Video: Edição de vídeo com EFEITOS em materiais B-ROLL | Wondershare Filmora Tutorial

Sejam muito bem-vindos ao canal da Wanda Chef Moura, eu sou o Daniel e hoje nós vamos falar sobre um conceito chamado B-Roll. Existe A-Roll e B-Roll e eu vou explicar direitinho para vocês como funciona, como utilizar, que efeitos utilizar e quando utilizar. Se você vem curtindo os vídeos do Filmora 10, não deixe de apoiar deixando um like aí no vídeo, se inscreva, ative o sino para receber as notificações e vamos ao vídeo.
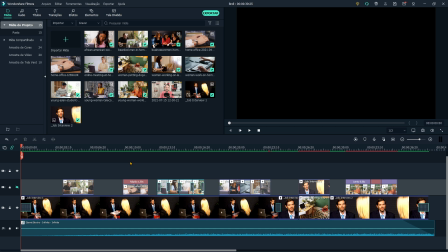Quando você faz um vídeo, a intenção principal do vídeo deve ser sempre contar uma história. Seja ela um tutorial, seja ela um vídeo explicativo, seja um vídeo de festa ou qualquer outro tipo de vídeo, no fundo você vai estar contando uma história.
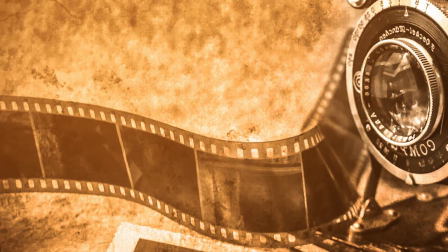Hoje nós temos câmeras modernas, câmeras digitais, mas antigamente nós trabalhávamos com as câmeras antigas e a edição era feita naquele rolo.
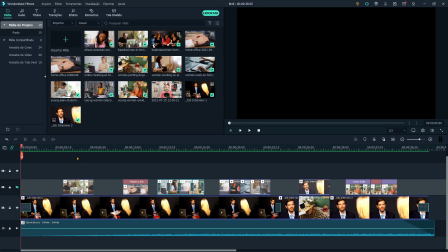Esse rolo era justamente o A-Roll e o B-Roll. A partir de agora eu vou chamar A-Roll de rolo A e B-Roll de rolo B. No caso de um vídeo,
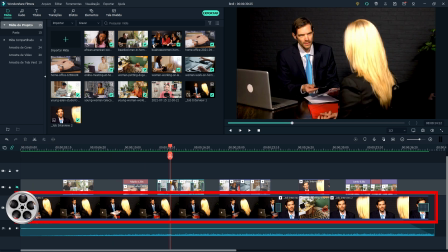o rolo A é o rolo principal, ele é a história principal, é o ator principal, é a cena principal. E o rolo B são as inserções que nós fazemos para poder contar essa história,
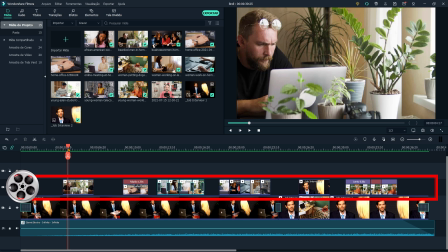para poder exemplificar, para poder fazer com que o espectador tenha um vislumbre do que a história está contando.
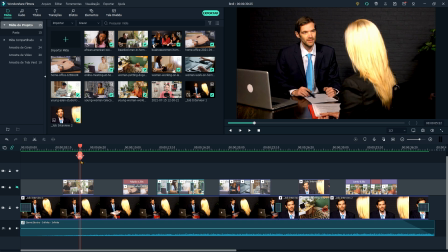Por exemplo, essa entrevista aqui, eu tenho uma pessoa conversando com outra e elas estão falando sobre trabalhar em casa, sobre home office.
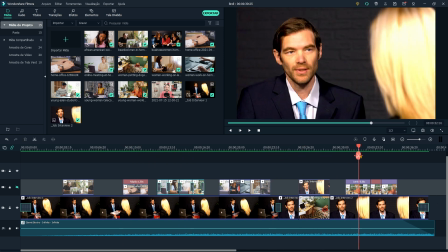Se você passar o vídeo todo apenas as duas pessoas conversando, você não tem muito uma imersão dentro da história.
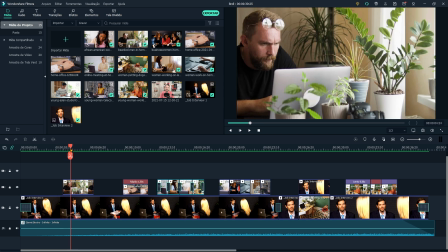Mas quando você coloca as inserções dos B-Rolls, que são os vídeos que vêm por cima,
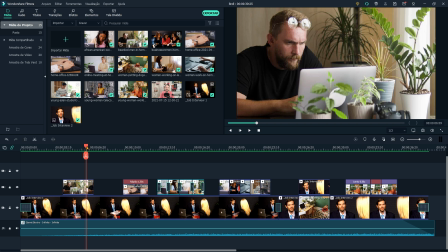aí você consegue contar uma história e exemplificar ela.
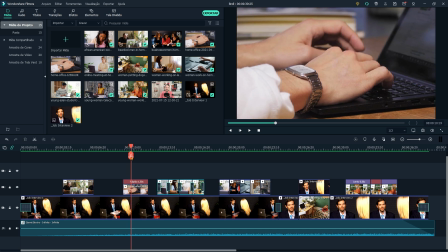Assim você consegue que o seu espectador entenda melhor essa história.
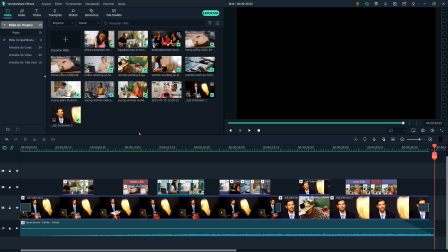Agora eu vou te ensinar algumas técnicas para poder utilizar nos B-Rolls, nos rolos B.
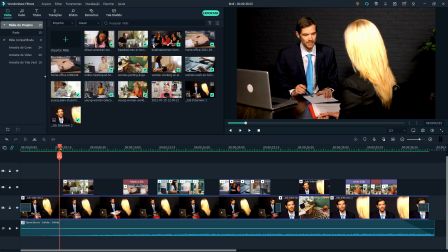Primeiro, vamos fazer uma técnica bem simples, que é simplesmente pegar e colocar uma imagem por cima e fazer um movimento com ela. Você pode colocar uma imagem estática, mas eu desaconselho fortemente que você faça isso, porque uma imagem estática ela cansa.
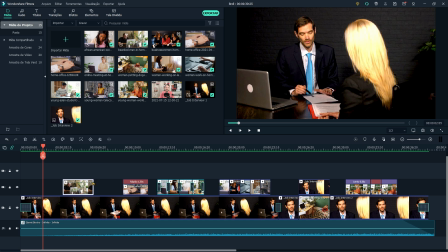Eu vou deletar essa imagem e pegar ela novamente e fazer o processo do zero. Vou fazer isso com todos os outros.
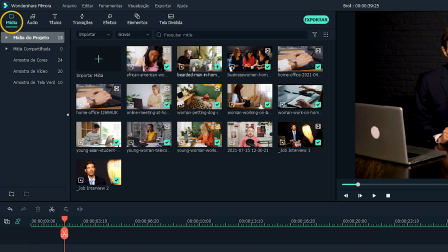Basicamente, você vai vir no seu painel de mídia, vai pegar a mídia que você quer utilizar e vai colocar por cima.
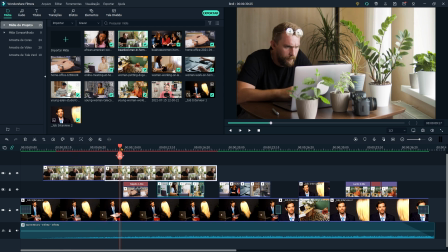Depois você vai fazer um corte no ponto que você quer. Depois você vai fazer o movimento. Para fazer o movimento existem várias formas, você pode fazer com animação, mas eu gosto muito de um efeito que o Filmora tem há bastante tempo, por sinal, que é o cortar.
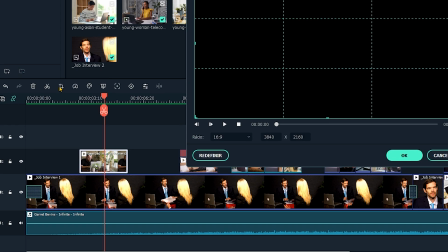Você vai clicar em cima do vídeo, depois vai vir nessa ferramenta cortar e vai mudar para aproximar e ampliar.
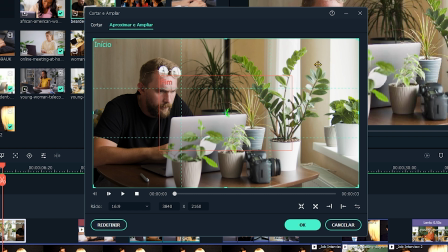Em aproximar e ampliar, você vai usar esses quadros para poder fazer o enquadramento.
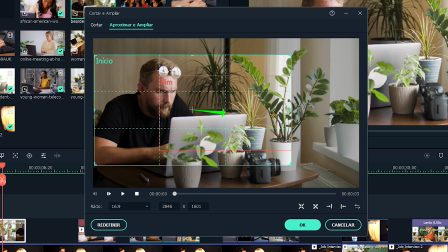E aqui eu vou utilizar uma técnica que é focar aqui no olho. Eu estou utilizando a regra dos terços. E se vocês quiserem depois um vídeo sobre regra dos terços e proporção áurea, comente aí que é um possível vídeo para a gente fazer no futuro. Agora eu vou mudar aqui para o fim, vou utilizar basicamente o mesmo zoom e vou enquadrar aqui no outro olho.
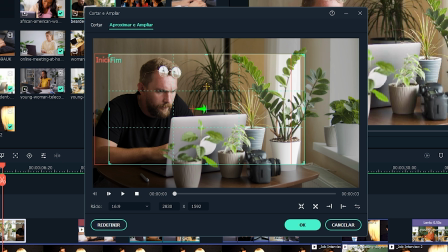Então eu estou fazendo um movimento de um olho para outro, utilizando aqui a regra dos terços para poder me orientar.
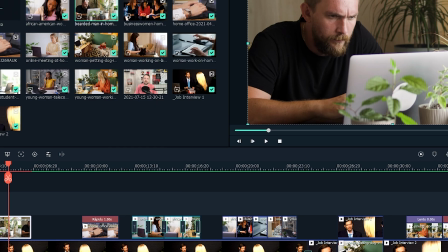Eu vou dar um ok e agora vamos ver como é que ficou.
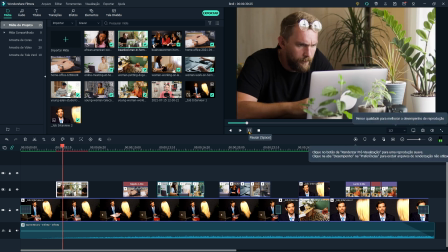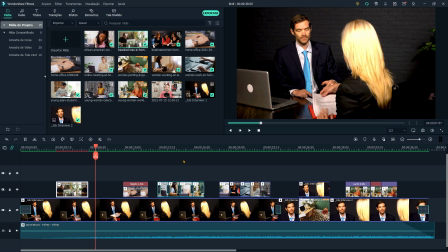Ótimo, vamos passar para o próximo efeito agora. Nesse próximo efeito, nós vamos pegar esse vídeo onde tem a digitação.
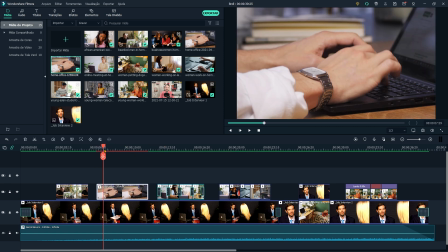Percebam que eu cortei uma porção um pouco maior do que o normal. E eu quero fazer um zoom. Só que esse zoom eu quero fazer ele acompanhado de outro efeito, que é acelerar o vídeo. Para acelerar o vídeo, você vai clicar em cima dele.
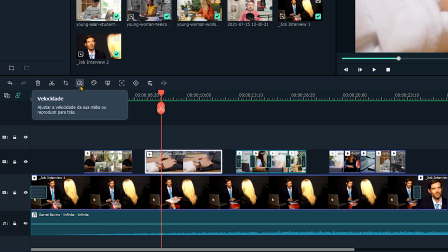Depois clicar aqui na ferramenta velocidade.